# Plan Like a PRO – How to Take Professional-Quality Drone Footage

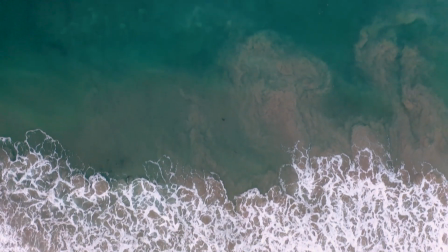497s
I've used this in many scenarios, from the beach, to the forest, to the desert.
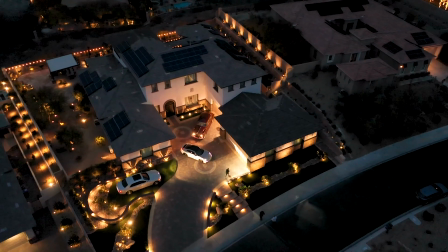502s
Play around with it and see what you can get. The third shot is orbiting a subject. Orbiting shots can be great to showcase any kind of subject and make it look dramatic.
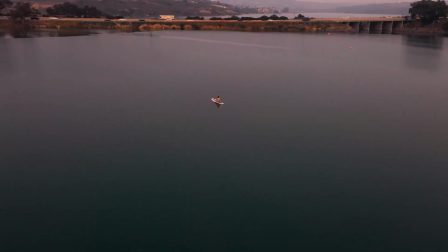511s
I almost always use orbits in any shoot I do. Just remember to go slowly and especially push the stick slowly.
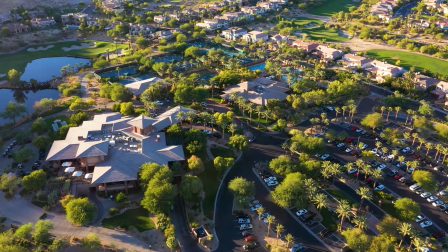517s
This will ensure a cinematic and smooth feel. The fourth technique is called the dronie.
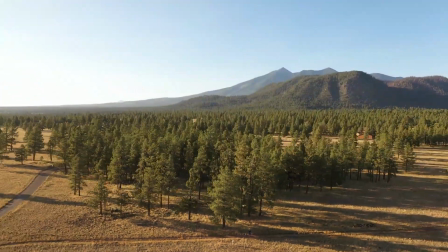522s
You start close up on a person and then slowly fly back and up until you reveal the entire location around that person. This one is great if you want to reveal a beautiful location and also give it some perspective at the same time.
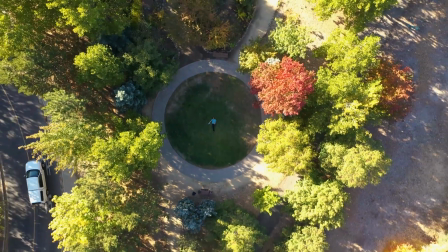535s
A trick with these is to speed the middle part up in editing so you can get to the big reveal shot faster if that fits your edit. The fifth and final technique I'll share with you today is usually called a reveal shot and it's when you tilt the camera up when flying straight.
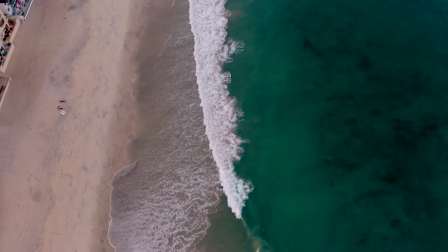548s
A little trick is when approaching zero degrees, start to press the dial even softer.
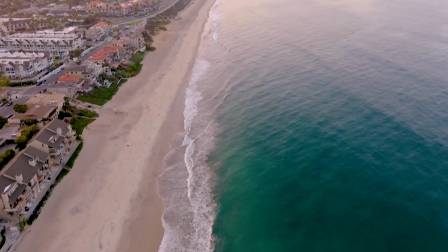553s
If you don't, the gimbal will abruptly stop at zero and the shot will look a little clunky.
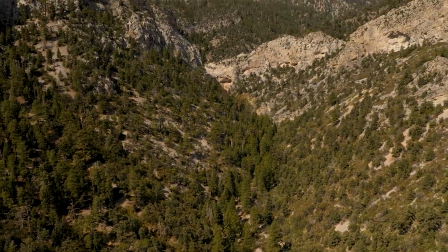558s
This is great for any type of shot where you want to reveal something, but also showcase the area around. And again, if you want to know how to perform all of these techniques, check out our intro to videography video, link down below. Now that you know how to plan out your drone shots, it's time to take things to the next level. In our final video of this series, we'll be going over the basics of editing your drone photos. We'll cover everything from selecting the right software to adjusting the exposure, contrast, and more. Make sure to subscribe to our channel so you don't miss out. That's all I've got for you today. I hope you found this video helpful, and if you have any questions, please leave them in the comments below. If you enjoyed this video, make sure to like and subscribe, and turn on the notification bell so you don't miss out on any of our future videos. From everyone here at the UAV coach team. We're wishing you blue skies and safe flying. I'll see you next time.